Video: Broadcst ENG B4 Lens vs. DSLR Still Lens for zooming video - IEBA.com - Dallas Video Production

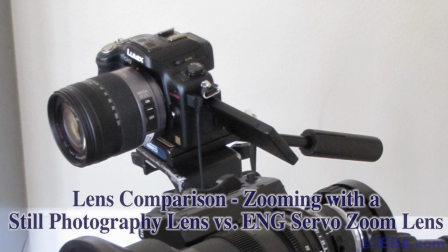0s
Hello, my name is Anthony Barocas of Ayiba Communications,
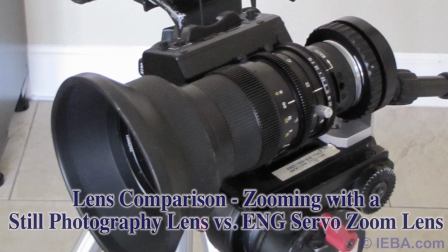3s
and today we're going to be looking at attaching an ENG Servo Zoom Lens to a digital SLR,
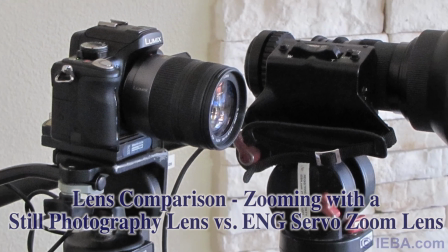9s
in this case a Panasonic GH2, and comparing it with the 14-140 zoom lens.
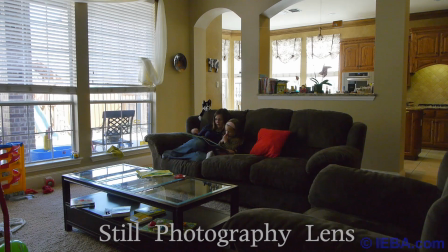16s
First up, we'll see the Panasonic's 14-140 zoom lens, slow zoom in,
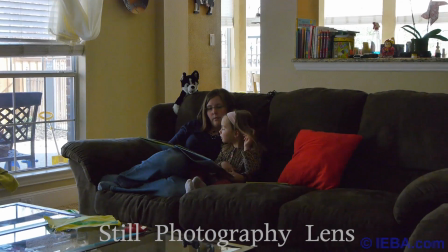25s
starts out a little herky-jerky because you don't exactly, you have to overcome the friction, and then it doesn't maintain a steady pace all the way through the zoom
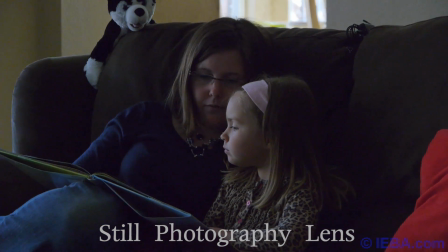34s
range because the mechanics inside the lens are not even throughout the zoom range.
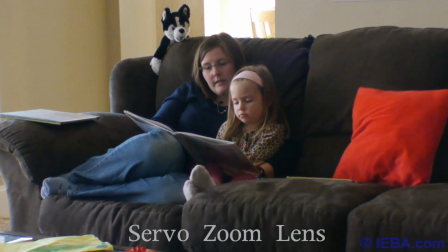39s
In comparison we'll go with the servo zoom. It's going to start smooth, ramp up faster in the middle, and then slow down smooth at the end.
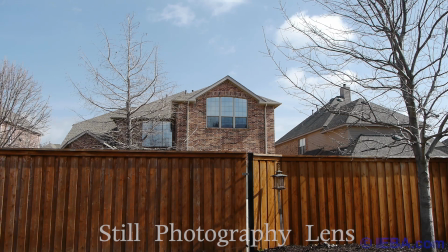49s
Getting to the point, getting to the shot that we want to get to. Here's a different example. Exterior, let's do a rear window type movie thing.
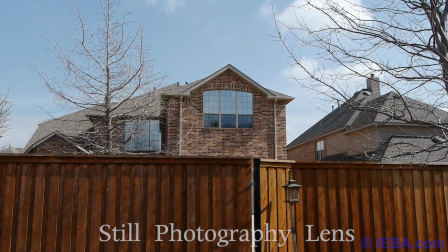56s
We want to draw the tension to that center lower window up there.
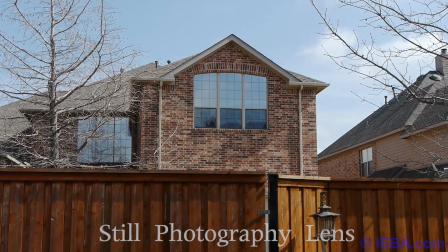61s
We're using the still photography lens now, and it's still not as smooth as it could be.
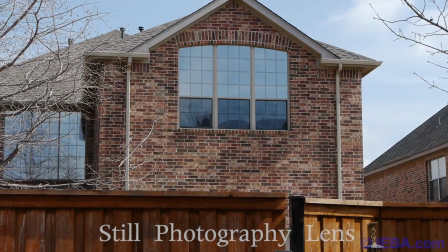66s
It's kind of drawing more attention to itself than it is to the window.
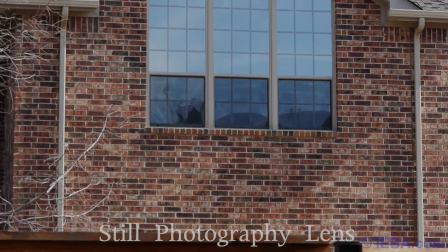71s
And also as the lens goes through the zoom range, it internally compensates for the amount of light passing through it.
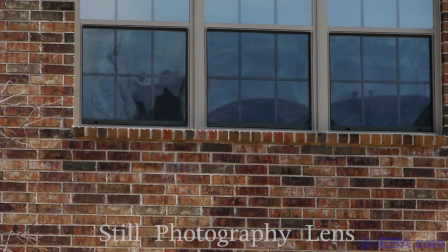78s
So it's constantly opening the iris as it zooms through the range and stops. Now, in comparison, the external servo zoom lens is set at a particular f-stop,
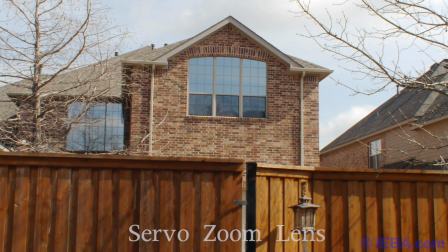91s
and once you start the motor at a certain rate of speed, it will continue at that rate of speed until you either stop or you run out of zoom range.
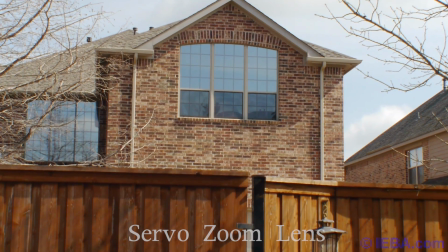100s
In this case, it's a 16x lens, so it's going to go even further than the still photography lens that we were just using.
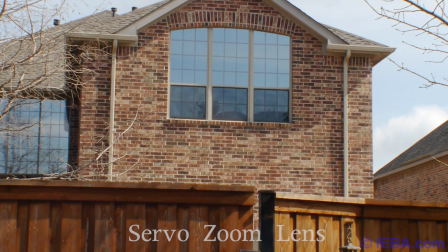107s
now here the slow pace the the
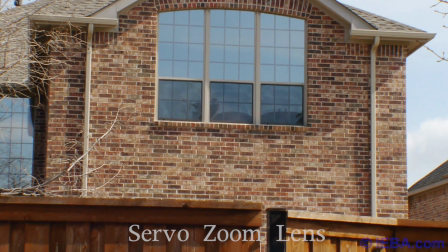112s
the methodical nature the of creeping in towards that bottom window draws
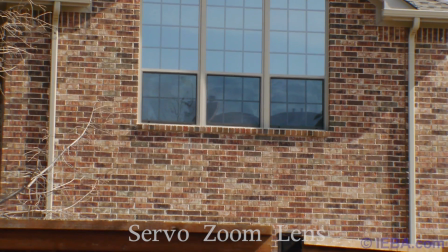117s
tension to it you're building tension you're you're making the viewer focus in on
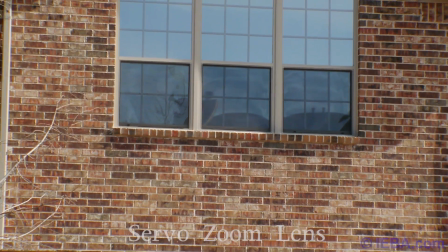122s
that center window and you're like what's in that window what are we going to what what is the you know what
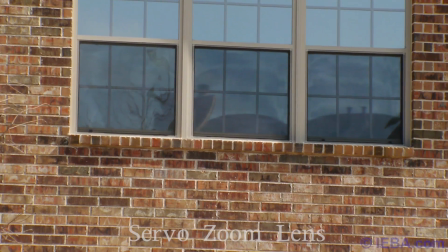128s
are we driving at here the zoom is not drawing attention to itself this is where servo zooms really pay off is by
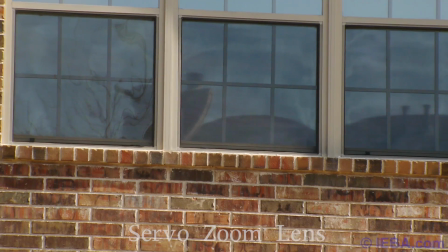135s
letting the viewer focus on what you're showing and not the mechanics of how you shot it.
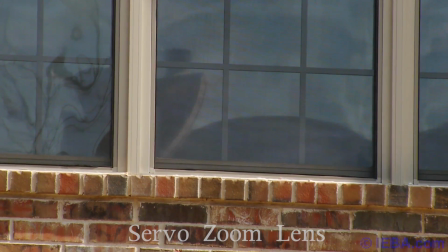144s
And because this isn't a horror movie, there's nobody actually in the window. But you can see how close the zoom lens gets us there.
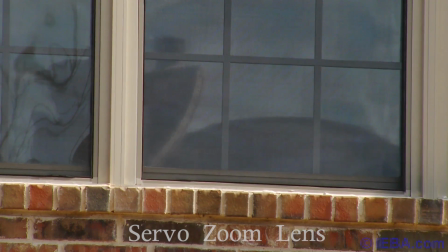151s
And no change in the iris at all.